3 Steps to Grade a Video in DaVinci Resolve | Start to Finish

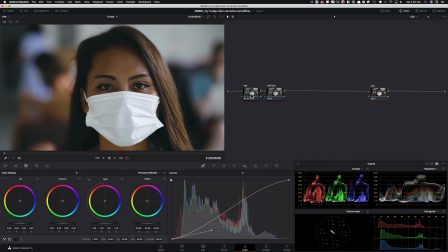505s
We can control that, and we're going to control it by going back into our exposure. I'm going to go into my log wheels and we're going to pull it down a little bit, not too much. And then we're going to go into our low range right here. So we can control how much. Like I don't want to affect the eyes. I just want to affect the bottom of the hair.
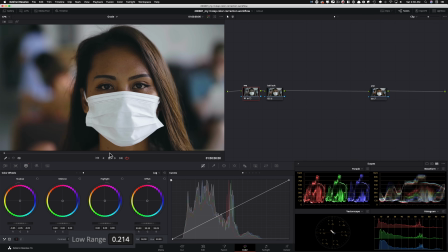523s
So I'm going to control that like this.
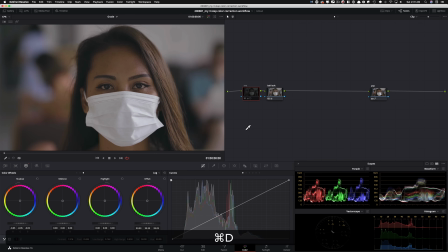528s
Just like that. And I want to leave this image like that, right? It has a really nice filmic look and I love it.
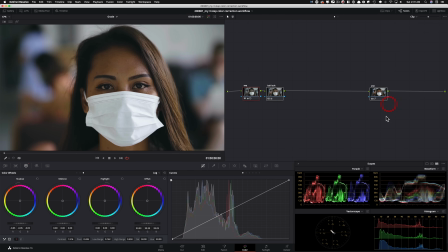535s
So guys, come on, just look at what we created, right? We were here to now we're here, and we can still do a little bit of push and pull. First of all, you need to realize that she does live in that, you know, world. Like her skin is kind of dark and she will be in that world.
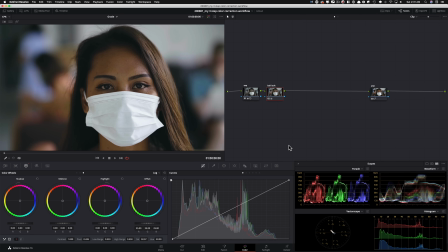553s
One thing that I want to do in my balance, and the reason why I called it /look is because I do want to take advantage of it, right?
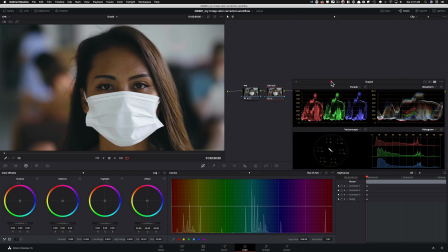560s
So I'm going to go under I'm going to pull this up so you guys can see what I'm doing. So I'm going to go under my hue versus saturation. I'm going to take pretty much, I'm leaving my red and yellow alone and I'm pulling everything else down. Okay. So you're going to see what I mean. I can actually just do this.
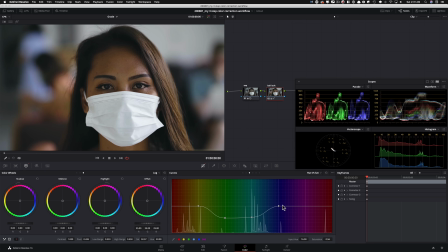576s
I can take all of these and pull it down quite a bit, like somewhere around here. And I can take these two and pull it down quite a bit. So, you know, somewhere around there. And this just takes the color out of the background and everywhere else. And it just leaves the color in her skin and even like makes my white really proper.
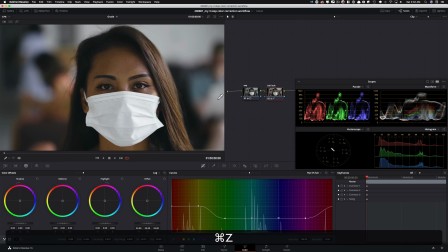594s
So if I do before, like see, there's like a little bit of blue seeping in here. And this just cleans it up quite a bit, okay? It puts the focus where it's supposed to be, gives it a stylized look a little bit, right?
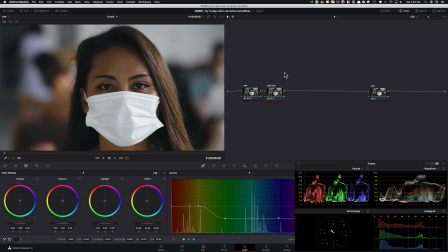607s
And again, we're not pushing it too much. So this could be our base grade, and it all got done in 3 steps, okay? This is what I meant by how easy it can be. Now, if you want to pull overall saturation a little bit back, like if you're like, man, it's a bit too much, you can control it, right?
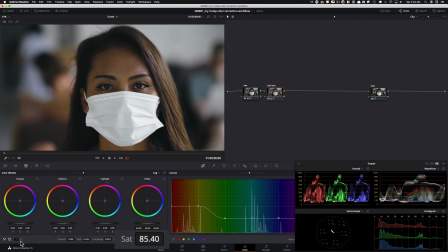626s
Like you can control it here. And I think, let me just go into my saturation. Now we're at 85. 85 is not bad. So we can park it somewhere around here. It's totally fine. Again, guys, color grading is all about layering. So you're gonna be, adding more things to give it the juice.
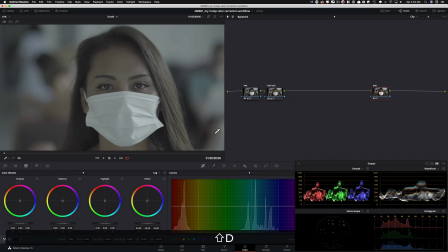642s
But if you just want to go from here to here in simple 3 steps, this is not bad at all.
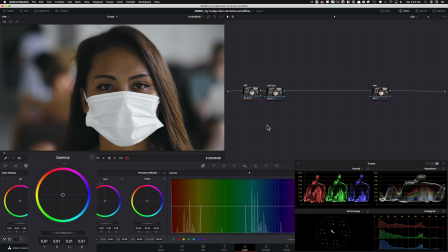650s
One thing that I do want to do is I want to bring up her skin a little bit. Okay, so I'm going to take my gamma, I'm going to lift it up and look, see how much of her skin comes up, pops. And then I'm going to take my gain and I'm going to pull it down a little bit. Okay, and then gamma up, gain down.
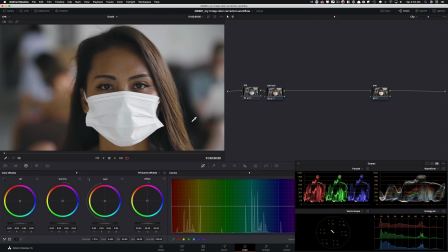667s
So that kind of evens it out. So it makes a pretty big difference to where we were to where we are now. I'm actually going to go to my log wheels and I'm going to pull it down a little bit and then open up my low range just a little bit. So we can just like bring this down and just have like a really nice contrast.
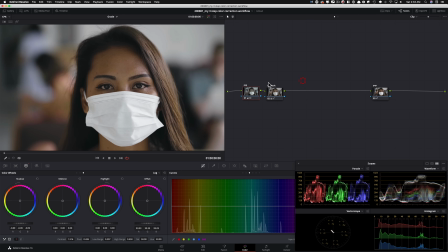686s
So look at that, right? And we're just doing it effectively. And obviously I'm commentating and I'm taking you through it, but once you understand and latch onto this concept, you can burn through it.
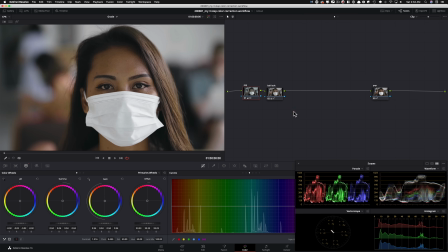698s
So 3 easy steps, right? Just think about it. Start with an exposure, give it some saturation so you can start seeing what's happening in the image, balance it out, / give it a little bit of a look, go and create your pop. And the reason why there's this much gap is because this is where we're going to have a lot of fun with it.
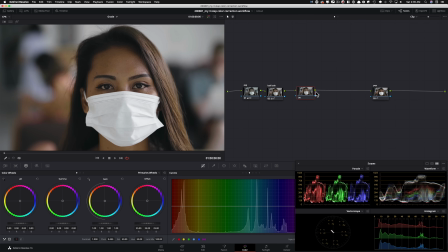717s
Okay, so now what I'm going to do is I'm going to create a really fun look and let's see how we're going to attack it. So I'm going to put it up here. This is going to be based on a layer mixer and it's all going to make sense. Okay, so I'm going to start with my lift. I'm going to pull it down. Maybe something like that. Something like that.
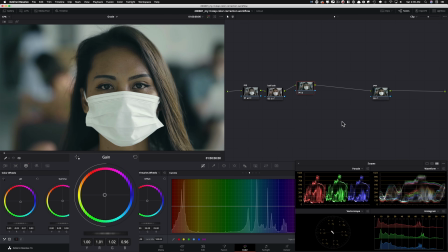736s
And then I'm going to take my gain and I'm going to push it towards that warm tones, okay? Like really just give it a pretty cool style. So maybe pull it back a little bit. Let me just do this.
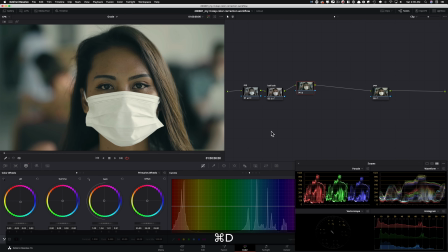758s
So let's just park it here somewhere, right? So, I mean, it's a pretty extreme look where we're going. That's totally fine. Like, look what I'm going to do. I'm going to go under my layer mixer and I just created a layer node. I'm going to go in here. I'm going to pull her skin and you have to be very careful.
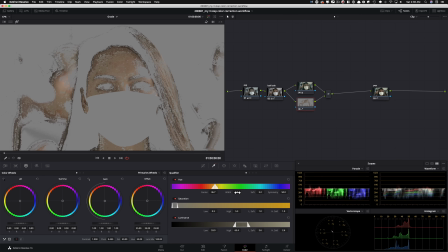775s
Look what's happening, man. This is the deal with Sony. You just have to be so pixel perfect or else it's just going to be out of whack.
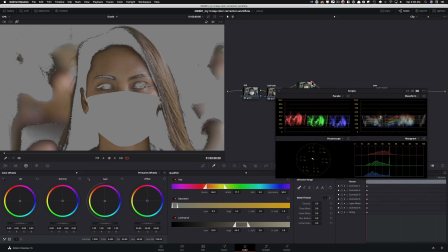785s
So I'm going to park it somewhere around here. This is not looking bad. I'm going to go in here and I'm going to give it about 10-ish.
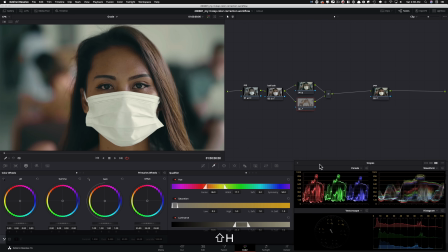792s
And this is totally fine. So now what I want to do is I want to come back out here and look at what's happening. So what I'm going to do is I'm going to go under my gamma and I'm just focusing on her skin right now.
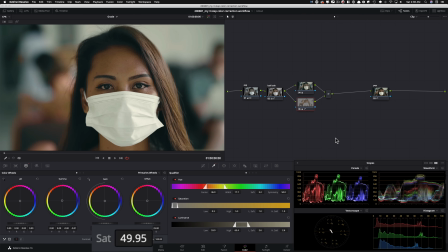806s
And what I want to do is pull the saturation out. So I'm going to go under my saturation and pull it down a little bit. And then I can just work on her skin and give her that olive back, right? So I'm just focusing on that. I can pull the skin back a little bit more.
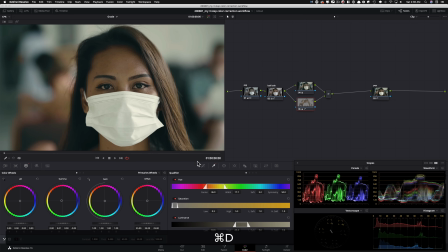822s
And now if you look at it, before it was like this when we created our look, and then we pulled our skin out quite a bit. Now, obviously, it's adding these things right here. The artifacting is happening because that's just the name of the game.
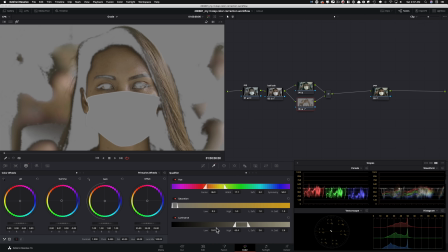835s
When you do a key like that, you know, it's going to be really hard to pull a super clean key. We can try it, but you can see what I mean, right? So if you mess with it more, you're going to make it worse. You're not going to help your case.
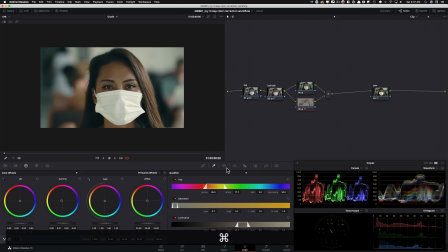850s
So the best way to go about it in a case like that will be really, really simple. I mean, that trick is just used all the time, so it's not a big deal at all. You can just do this right here, turn it around a little bit, extend it so we can grab the hair.
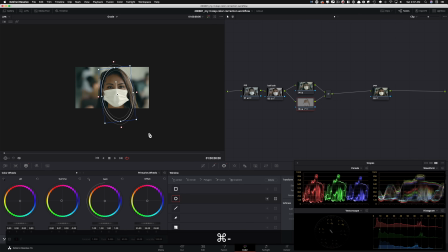866s
And let me just go close. Now, just remember, okay, one thing that you really, really do need to remember is that if you were working
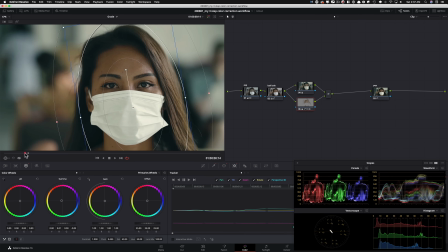880s
on a high-end commercial, I know for a fact that you're going to be working with a much better image than, say, you know, this kind of footage. But that won't be always the case. So sometimes you will be working with lower end cameras. These are the ways to get around it. Okay. So before we're pulling the, you know, key and fixing the skin, and this is after. Okay. Now, when you're working on commercials or films, you're going to have to put heart into it. And these things are totally normal. Don't think of it as like, am I going to have time? Like, will I be able to do it? You will be able to do it and you would want to do it. Okay. Another thing that I want to do is I'm going to go ahead and create another layer mixer.
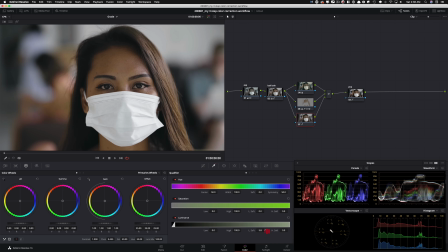924s
And this time I just want to grab the high end highlights.
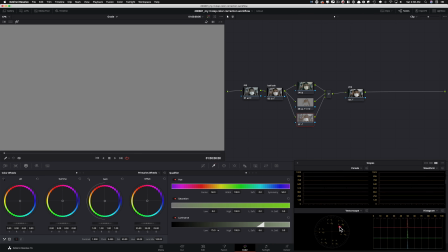929s
So I'm going to do Shift H so you guys can see what I'm doing. And I'm just going to grab that and I want to come out.
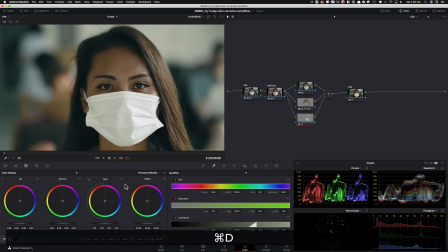935s
So basically it takes that dinge out and it gives me that clean white that I had. So it's a really cool look. It does that to her eye too. So now if you see it, we created this really cool look.
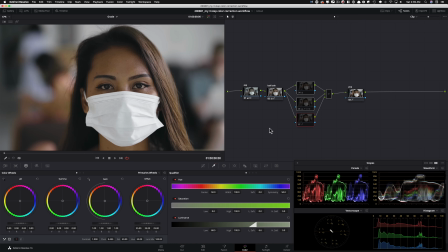947s
If I take these three and turn them on and off, all of a sudden we went from like a Rec 709 sort of look to a really stylized look with a perfect skin tone. We're not done yet. This is what I was trying to tell you. Like, we're just going to have fun with it, okay? And I'm going to go in here.
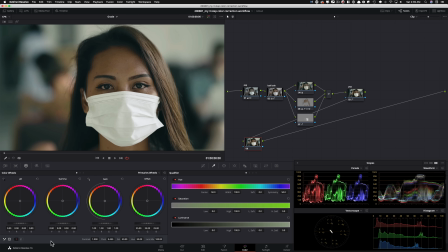963s
And what I'm going to do is I'm going to do the opposite of adding sharpening that we usually do. So I'm going to go in here and I'm going to do -50 here and just look at what's happening. This little blooming effect that we're getting on the skin and like how much it's helping. And guys, these things are very, very crucial when you're working with 8-bit footage,
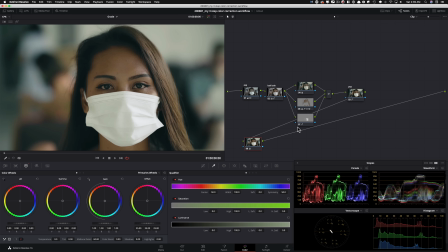983s
Sony cameras, Panasonic, whatever have you, because just look at what we're doing to this image. I mean, come on. We're taking this image from this gunky, weird, you know, $1,000 camera that primarily is good for photography, but people use it for video,
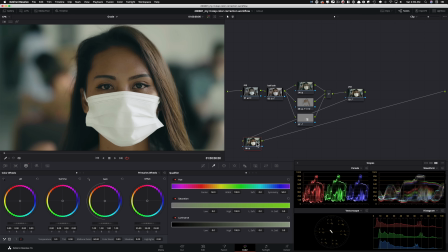1000s
and it has all these things that you have to work around to like how cool of a look that we're creating. So that's what I'm going to do there.